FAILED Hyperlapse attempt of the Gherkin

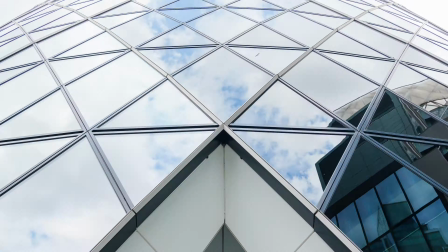[0:00]
Dechvetzak, welcome to another Hyperlapse how-to. This one actually failed.
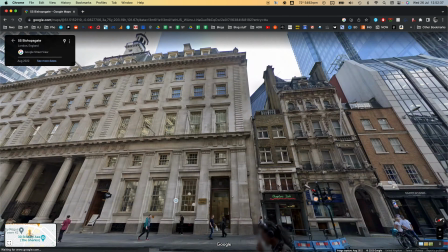[0:04]
I do not like the end result, and I'm going to talk you through why that is, why I don't think I like it, or why I don't like it, and how that all happened.
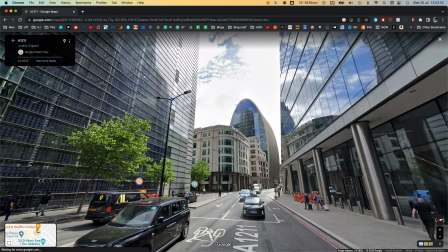[0:11]
As per usual, doing a bit of Street View Google Mapsing to find my shooting spots.
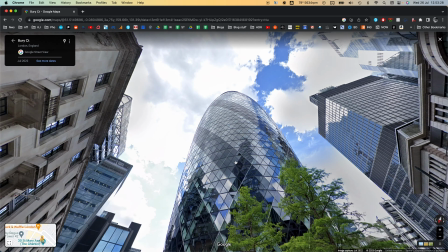[0:16]
I planned a rough circle, but the Gherkin, or the butt plug, is so surrounded by buildings that it's really tricky to get a clear shot.
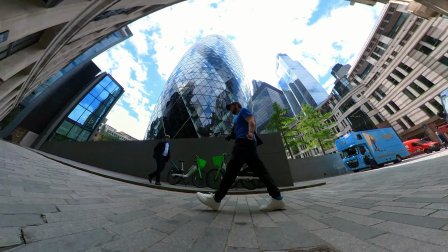[0:24]
And how is that transition? Once again, out and about with the 360 cam. And I just went on a little wild goose chase almost of
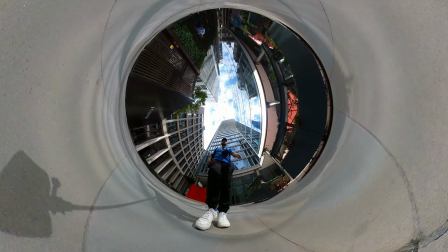[0:32]
visible or clear POVs in and around the Gherkin because,
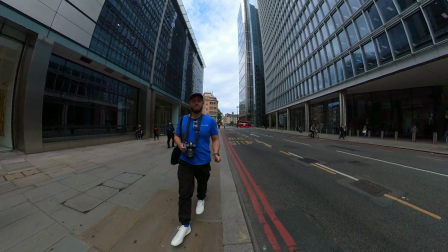[0:37]
as I mentioned, it's a very built-up area, and sadly I just did not get the amount of clear viewpoints like here,
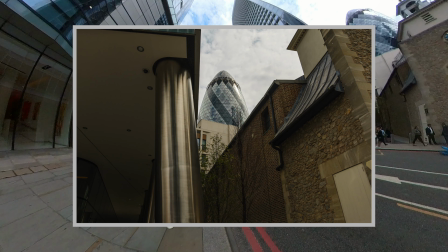[0:45]
that's not even clear, that I wanted. So here and there I managed to take some photos in, yeah, I'll put it on the screen,
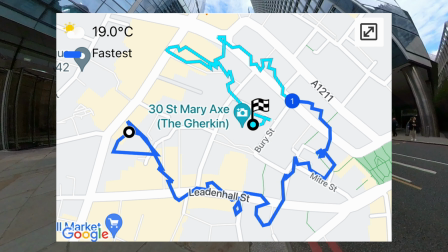[0:52]
not really a circle as you can see, just a wild chase around the city.
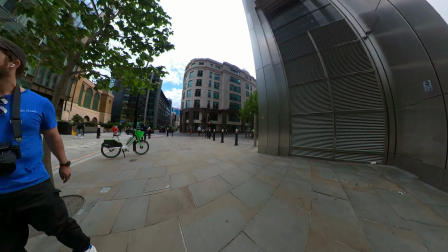[0:57]
This is how it mostly went. I thought I would have a clear POV,
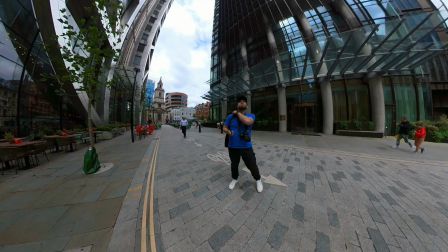[1:02]
but then you have to move around and find a better spot because things are obstructing it, like those trees.
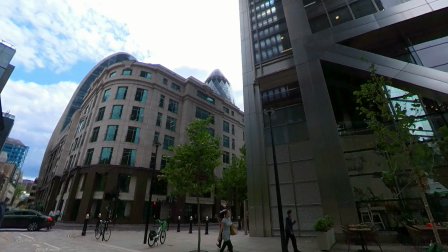[1:09]
So I'm walking backwards, trying not to hit anyone or anything. Again, that's barely a viewpoint.
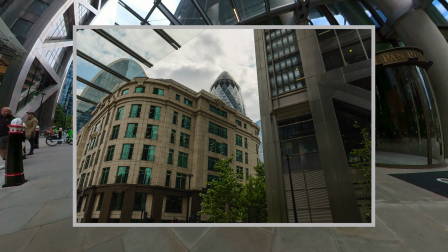[1:15]
But in my mind, I was like, if I can see the top bit of the Gherkin, we might get some cool footage.
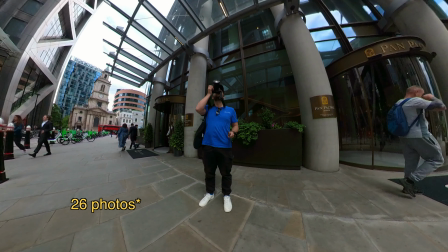[1:21]
So in total, I shot about 44 photos, if I'm not mistaken,
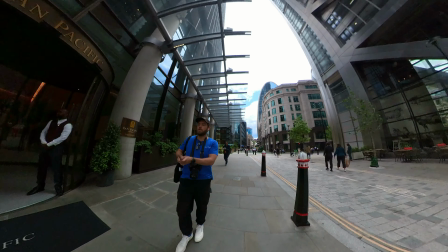[1:25]
and then it was time to head home and drop it all in After Effects, just like on my other videos.
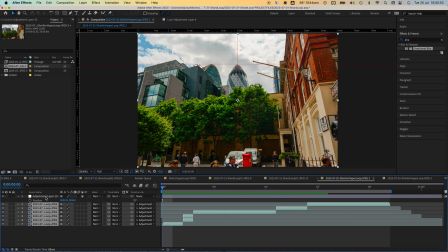[1:31]
I deleted some of the frames that I knew weren't going to work. That's how that sequence is all cut up,
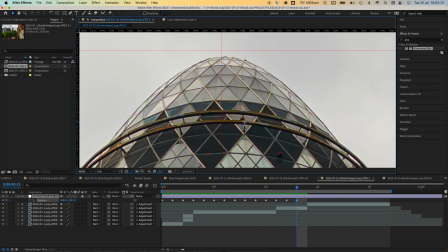[1:37]
and then I start once again with adding a crosshair to the viewer and then manipulating the position keyframes of the sequence,
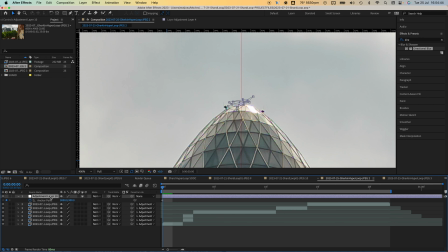[1:44]
and I linked them to an adjustment layer to do that. Then I changed the anchor point to the top of the shard, so the shard, I'm still thinking of the other video,
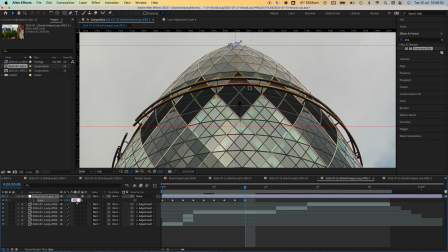[1:52]
so I can adjust the scale with these two guides, once again using that adjustment layer.
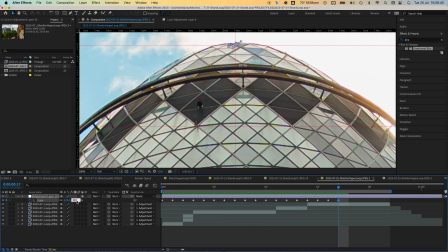[1:57]
So pretty much optically that band of diamonds, darker diamonds, would be about the same size in every shot.
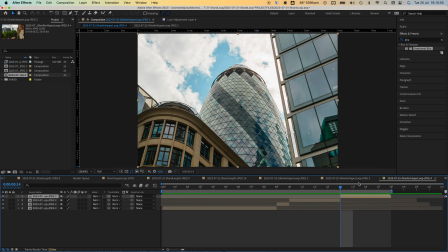[2:03]
And then I was like really not liking the end result. So I started deleting more frames before I started adding the motion blur,
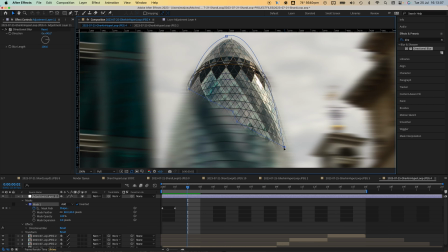[2:11]
because the motion blur or directional blur, you do that with a mask, also on an adjustment layer, but you got to keyframe it for each frame.
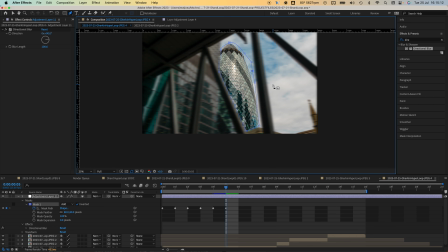[2:16]
So I thought I would save myself some time. And sadly, I'm just really not happy with the end result.
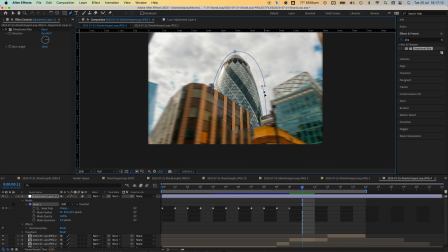[2:23]
It's still a great process and a fun thing to do, and I hope some educational content for you.
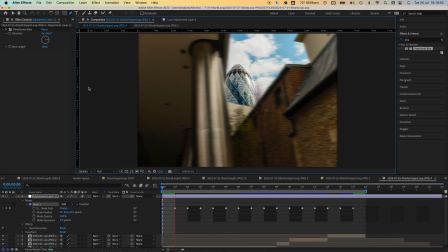[2:28]
You might pick up a thing or two, you might pick up a thing or 100 if you get my Hyperlapse course,
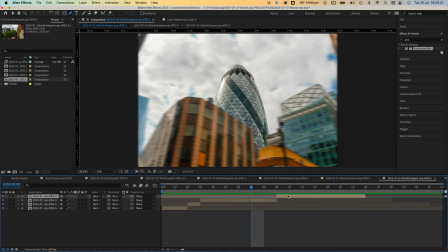[2:33]
in which I've covered this many times before, and I'll be adding more content like this in there soon.
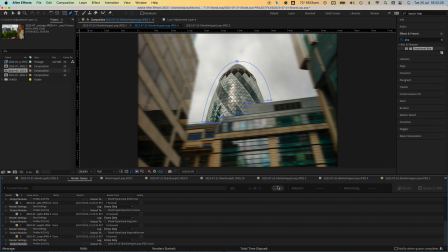[2:38]
So yeah, the end result with the motion blur and all the frames and the scaling and positioning, this is straight out of camera.
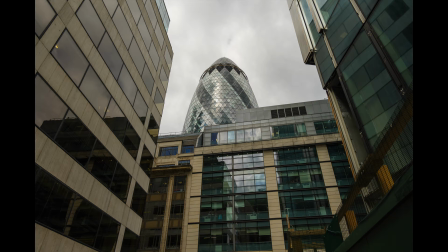[2:45]
Maybe I prefer that more than the polished end result. This is more like an animation style, and I like how you can see it twirl around pretty much.
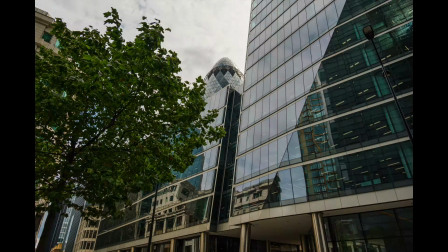[2:54]
And then we look at the stabilized, scaled up, rendered, motion blurred one.
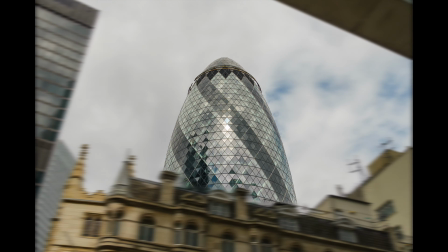[3:00]
I just don't prefer it. I'm also playing this back at half speed because I didn't have enough frames. But yeah, what do you think?
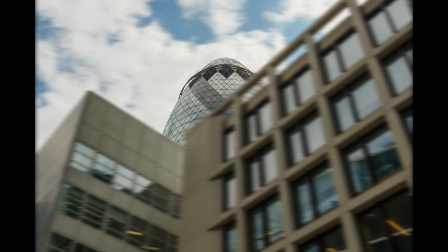[3:06]
Which one do you prefer, the before or the after? I honestly, now that I'm filming this and looking at it after a day, I think I prefer the before shot.
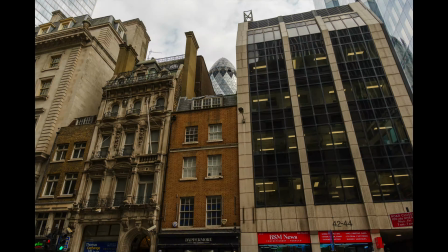[3:12]
So that's fun, a little lesson learned. Sometimes it's nice to have it straight out of camera. If you have any questions, drop it down below. Hope you enjoyed this quick little Hyperlapse video.
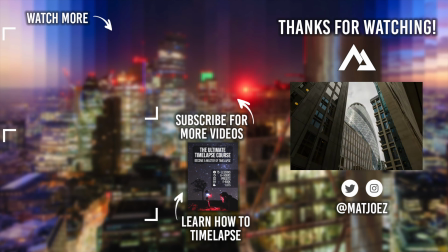[3:21]
And as always, check out my courses, and I've got some free ebooks as well that you can check out down below this video.
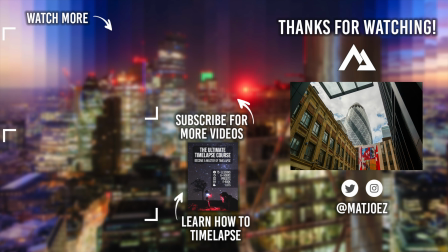[3:27]
May the clouds forever be in your favor.